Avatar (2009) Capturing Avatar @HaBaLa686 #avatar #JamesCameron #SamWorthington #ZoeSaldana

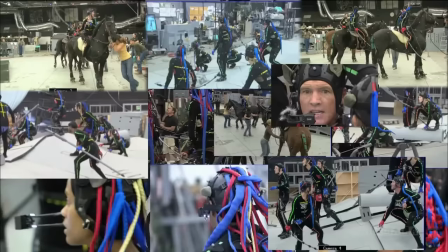[53:54]
please. Here's an example of a scene that almost broke the system.
Anali said it!
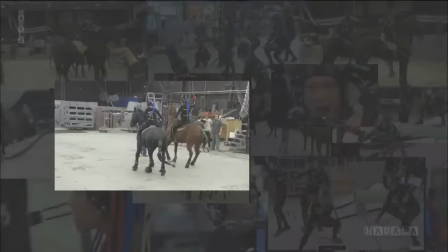[54:00]
Made of a lot of different elements.
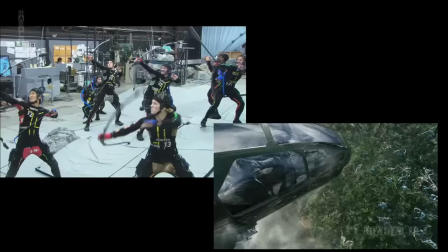[54:01]
You can see there are horses, different performances of the principals, and the crowds that were on the side, they were all combined together in one shot.
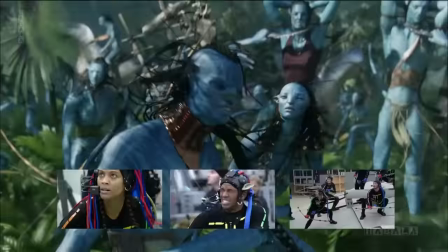[54:10]
We're selecting specific actions and syncing them all up so that they all play relative to whatever's happening.
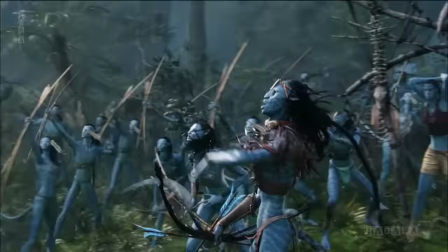[54:17]
This is like reinventing the wheel. It was really challenging, I have to say. I've never been so challenged on anything.
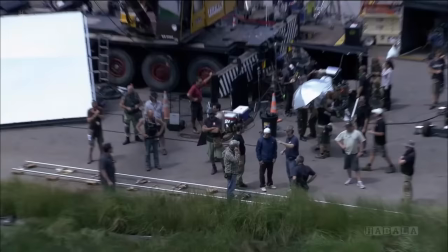[54:26]
So here we are 2 years into making Avatar, which is longer than it took us to do all of Titanic right through finishing the movie.
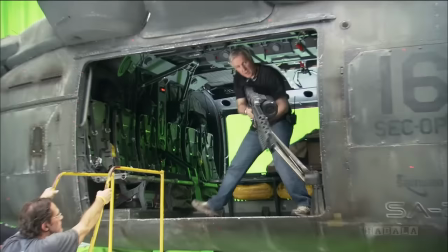[54:33]
And we're still 6 months away from starting an entire live-action movie, and it had nothing to do with the virtual production.
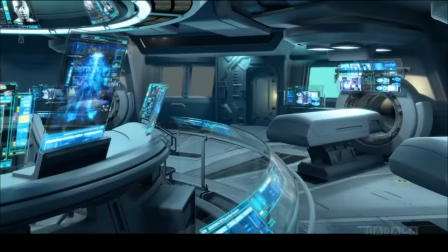[54:40]
It was pretty daunting. One of the big challenges of designing this movie was that you have two completely separate worlds coming together
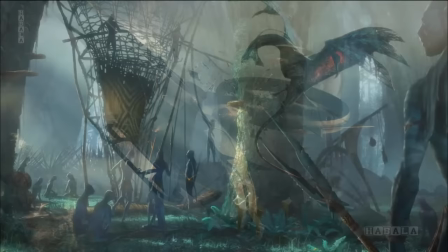[54:49]
with two completely separate modes of technology and two completely separate aesthetics.
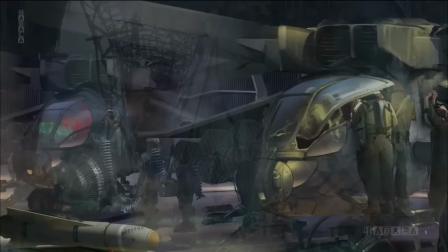[54:54]
You've got the Na'vi, who are a weaving culture, and you've got the humans who work with technology,
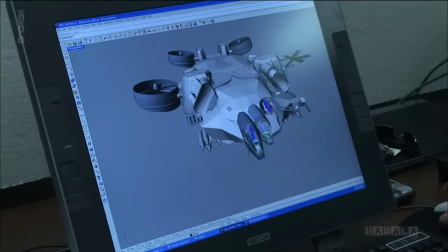[55:01]
with metals and electronics and with composite carbon fibers, all of this sort of thing, advanced military weaponry.
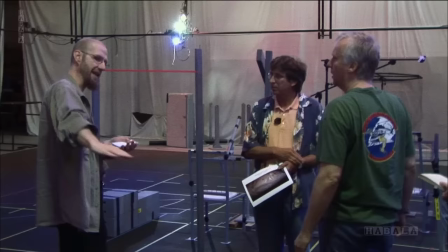[55:08]
And we had basically different artists worked on these two different cultures.
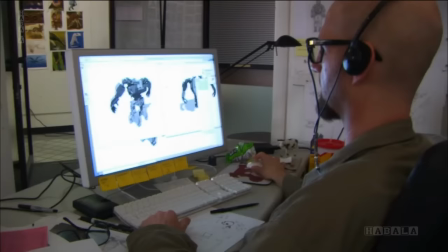[55:12]
We brought in people like Tyree Reuben Ellison and Ben Proctor and Paul Osmo, who all worked on that type of material.
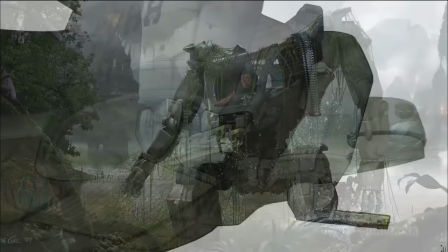[55:20]
Most directors are content to have something kind of look cool, and Jim, that's just not his world at all.
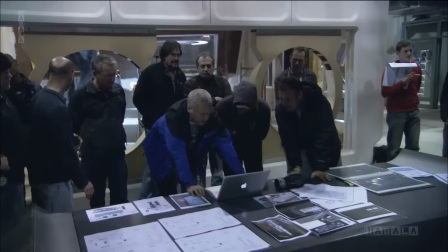[55:25]
When it comes to mechanics and man-made objects or bits of technology or bits of architecture, vehicles, all this sort of stuff, he wants it all to work.
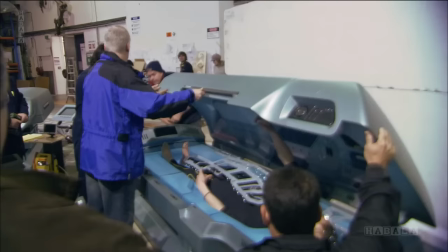[55:33]
He wants it all to make sense. He wants to see an engineering mindset was put into it, a practical mindset. Why is this handle here? What is this piston doing? It's not about strict sort of art direction and cosmetics.
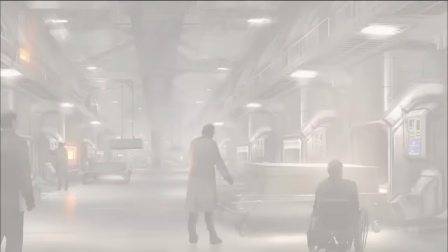[55:45]
It's a more thoughtful design process, and he holds us all to that standard. All the way from Earth to Hell's Gate, it had to have a human scale to it.
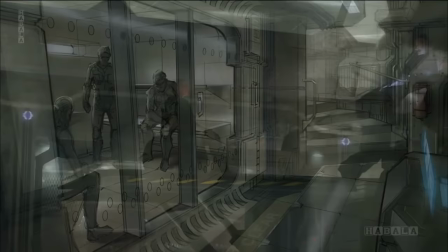[55:56]
It had to have a human livability in it. Jim wanted this contrast of gray tones and kind of depressed look to everything.
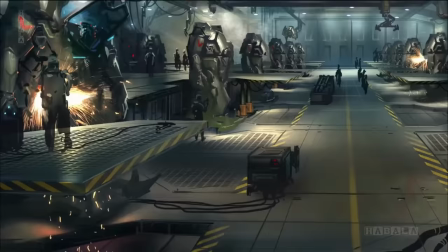[56:05]
It looked livable. It looked like it had been there for a long time, or it looked like it kind of gone through the ringer a bit.
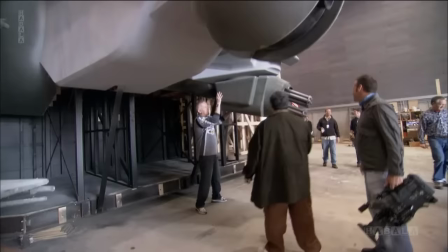[56:12]
Of course, I love all that hardware stuff. I'm an unrequited engineer.
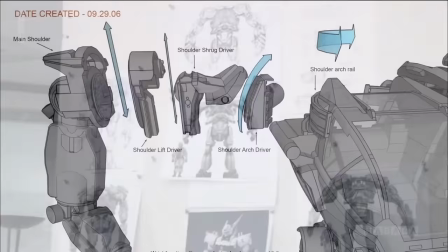[56:16]
I worked with Ty very closely to make sure that the amp suit's shoulder motion would work and was thought out in terms of the various articulations and where the servos would go.
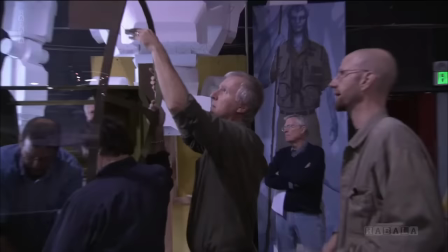[56:27]
Range of motion was all thought through, and where the power supplies would go, where the servos would go, and all that. When you're approaching things, even inanimate objects, oftentimes you'll find if you listen carefully to what the director's saying,
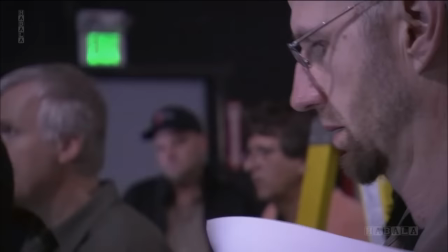[56:43]
or if you just think about it in terms of the story, they do have to have a narrative quality to them.
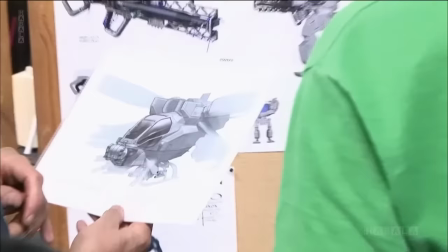[56:48]
For example, Scorpion, which is one of our small attack vehicles. It's called the Scorpion.
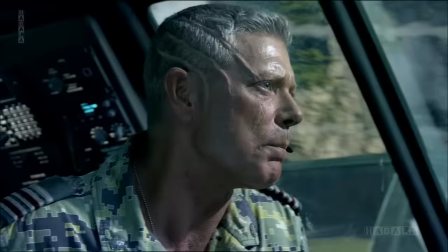[56:53]
You know, Jim came up with that name, of course, which is an angry, fighting little insect. And in the course of this film, this thing is a deadly force to reckon with.
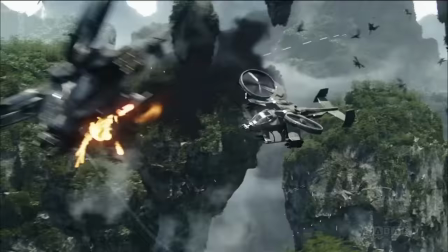[57:02]
Scorpions pursue and destroy.
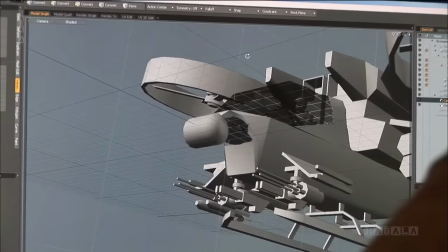[57:06]
So you want to build that into your design. You want this thing to look aggressive and arrogant and powerful, badass little killing scorpion.
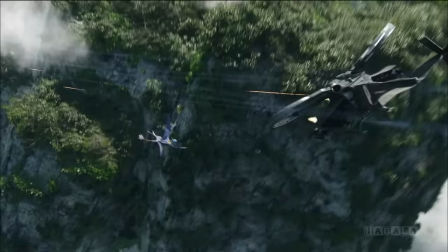[57:14]
That's the shapes, that's the marks you make, and that's what you hope to get on screen.
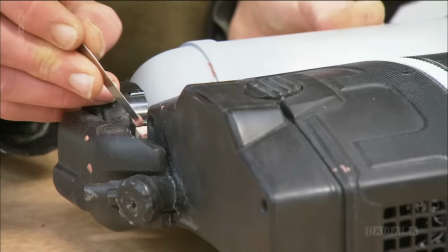[57:24]
Once the creative part of designing the movie is done, you then settle down to the hard work of getting it all made.
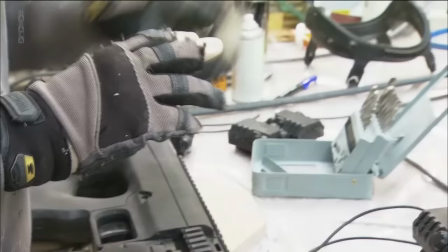[57:31]
And we were able to ultimately tackle a lot of different items, from the weaponry, the guns, but also the art department sending out many of their designs they'd already finished, such as the link units,
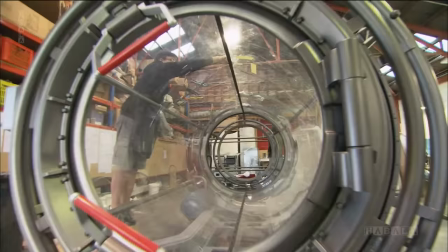[57:44]
the amnio tanks, for us to start building on.
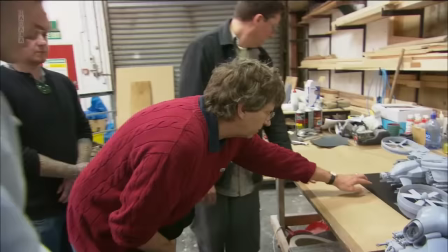[57:47]
I'm the point person between the art department in LA, run by Rick Carter, and the physical art department of New Zealand.
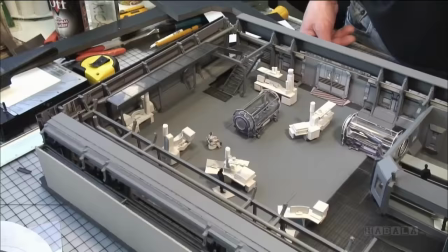[57:54]
We spent about 3 months doing research and building little models and figuring out how to build the sets.